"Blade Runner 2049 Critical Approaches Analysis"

Wallace is almost presented as a symbolic god in the film.
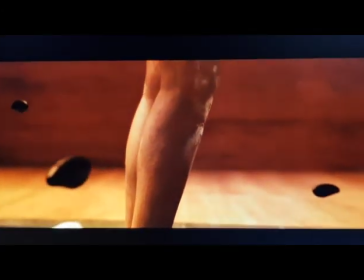502s
He creates and takes away life through replicants.
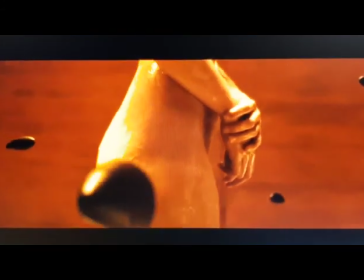506s
I don't know if Love agrees with this or not, but she has a huge emotional response to it.
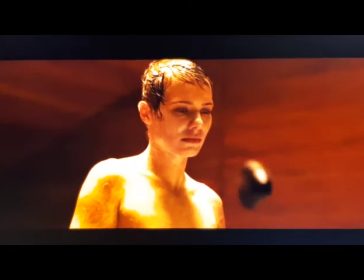514s
Love has the duty of finding the child and killing it, but also
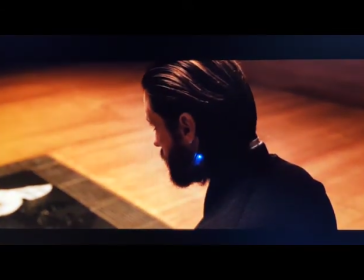522s
to take Deckard away to try and find the child.
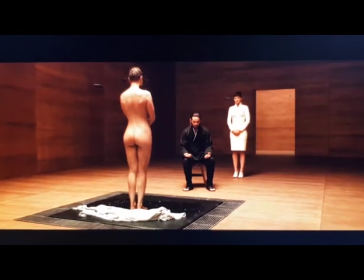527s
Throughout the film, she constantly proves that although she's meant to take orders and listen to everything her creator says,
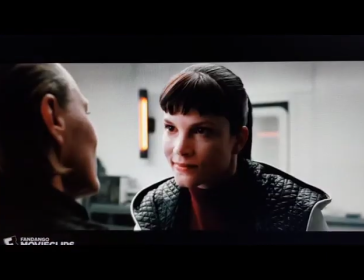534s
she makes her own decisions and actually doesn't listen to her creator at times.
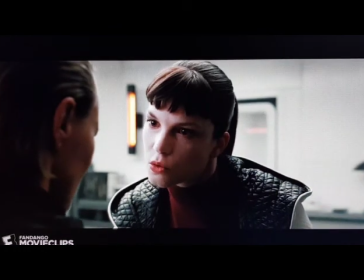539s
For example, there's a scene where she says, because we never lie, and then she says, I'm going to tell Wallace that you shot me first.
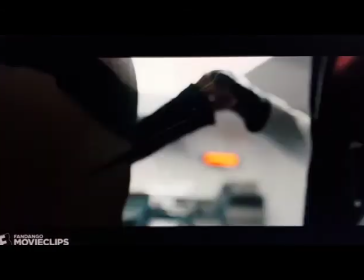547s
So right there, she's about to tell a lie and is about to lie to her creator, which is not meant to happen.
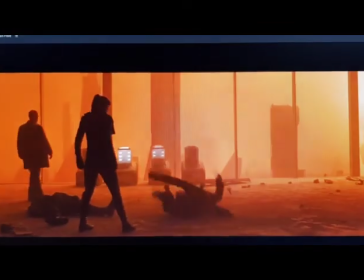555s
So it shows that already she's got what people would say is a soul, because she can make her own decisions.
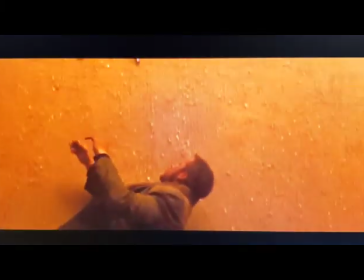562s
The thing about Love in this film is she's very aggressive and very violent.
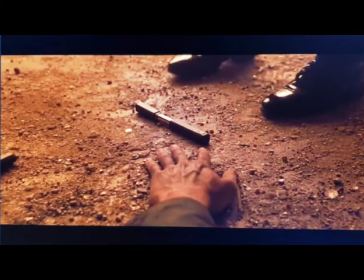567s
She constantly uses violence or murder to solve problems in this film.
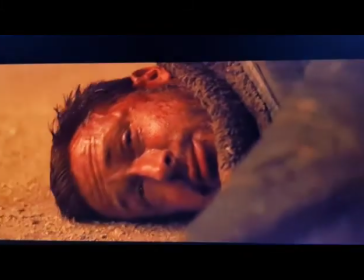575s
It's just what she does. It might be to do with how she's created and how she's programmed.
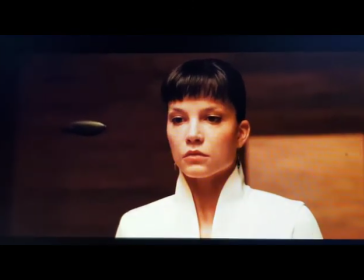581s
It might be to do with her own personal decisions, but the decisions she makes are definitely not the right ones.
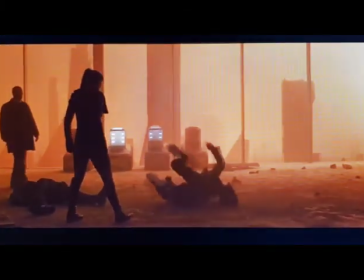589s
Something I noticed about Love is what the clothes that she wears.
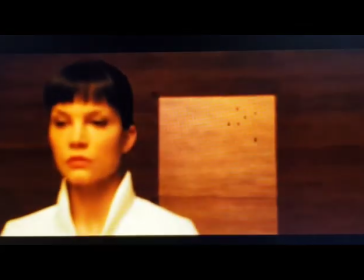594s
She wears a lot of dark blacks and greys, a a lot of bright whites, and there's the scene where she's
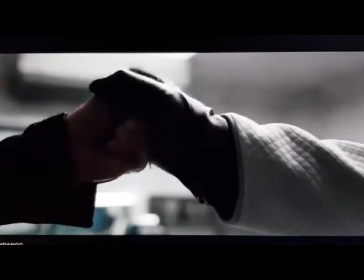604s
confronting Lieutenant Joshi,
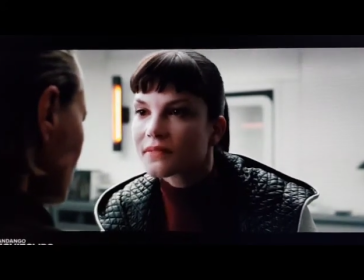607s
and she's wearing bright white, but the black's going over the white,
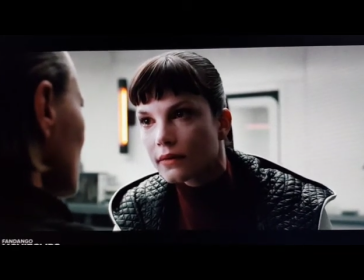616s
and she's got a red top underneath,
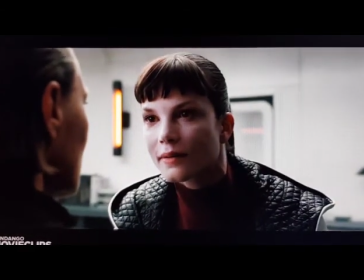618s
and I think that just sort of shows that she's going to commit violence because the darkness is overlapping the whiteness on her,
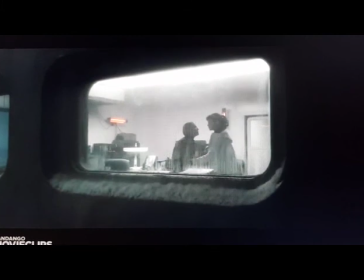628s
and it's showing the red, which obviously symbols like danger.
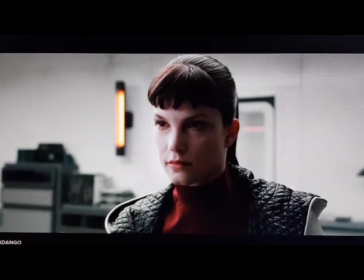632s
So I think that's definitely a connotation there used in the film through clothing.
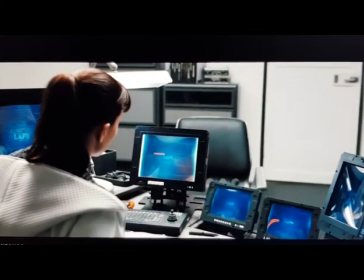642s
Also, she's probably the most violent character in the film,
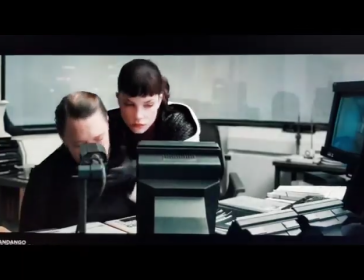648s
but I think when she wears bright white, I think it's just trying to show, like, when you think of white,
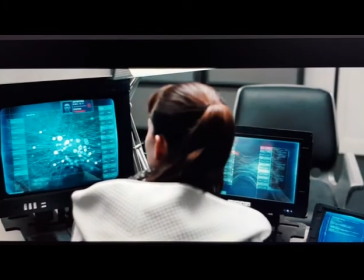656s
it's quite like a blank colour, or blank is white, and I think it just shows what goes through her mind when she's committing violence.
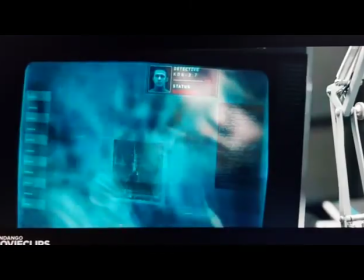665s
She's got a blank mind, she doesn't have any feelings when she does it,
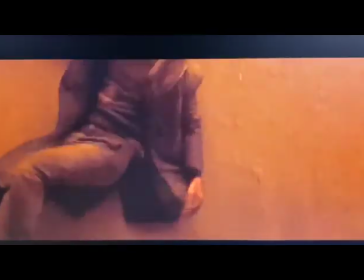668s
and then obviously the dark greys and the blacks just sort of tells you that she's a dark character and she's not good.
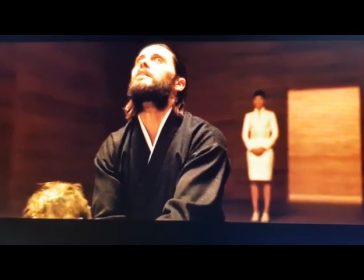675s
But an interesting scene is when Wallace creates the replicant in front of her and then kills it.
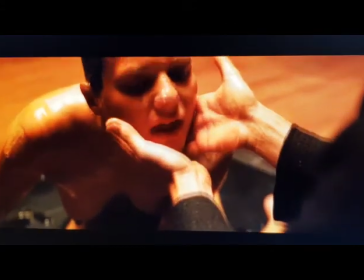684s
She sheds a tear, and he's wearing a very dark black and she's wearing a very bright white,
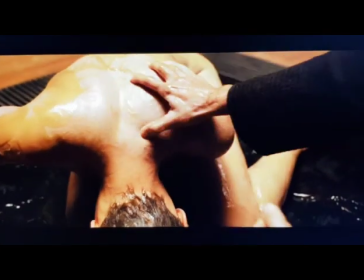690s
so I think that's trying to show that they are different people and they have different thoughts and feelings. She's emotionally impacted by it and he's just not.
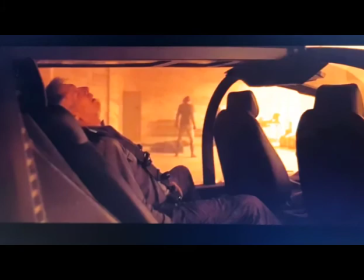697s
I think another connotation in Blade Runner 2049 is the names that are used, apart from obviously like K
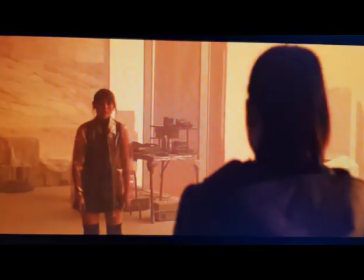705s
isn't a connotation, but I think joy and love are definitely connotations,
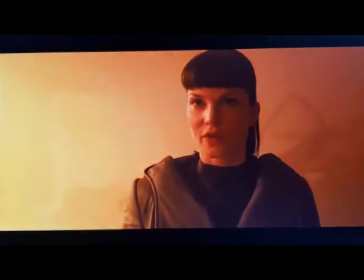713s
especially in the fact that love kills joy, and I think
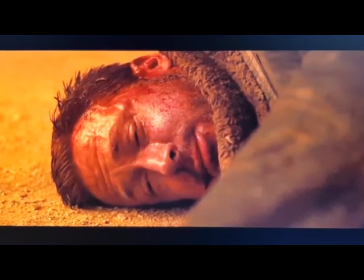721s
maybe because love was going to
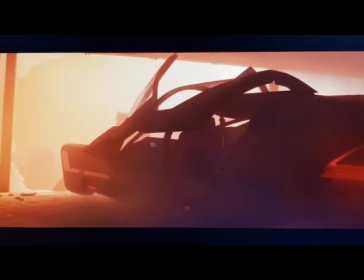728s
you can tell she's not happy with Wallace, and she does actually go against Wallace's rules,
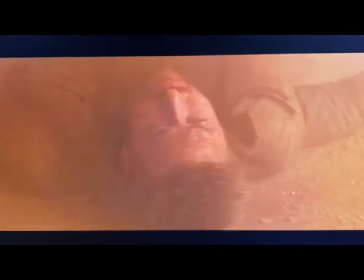733s
so in a way she does actually have her own being somewhat.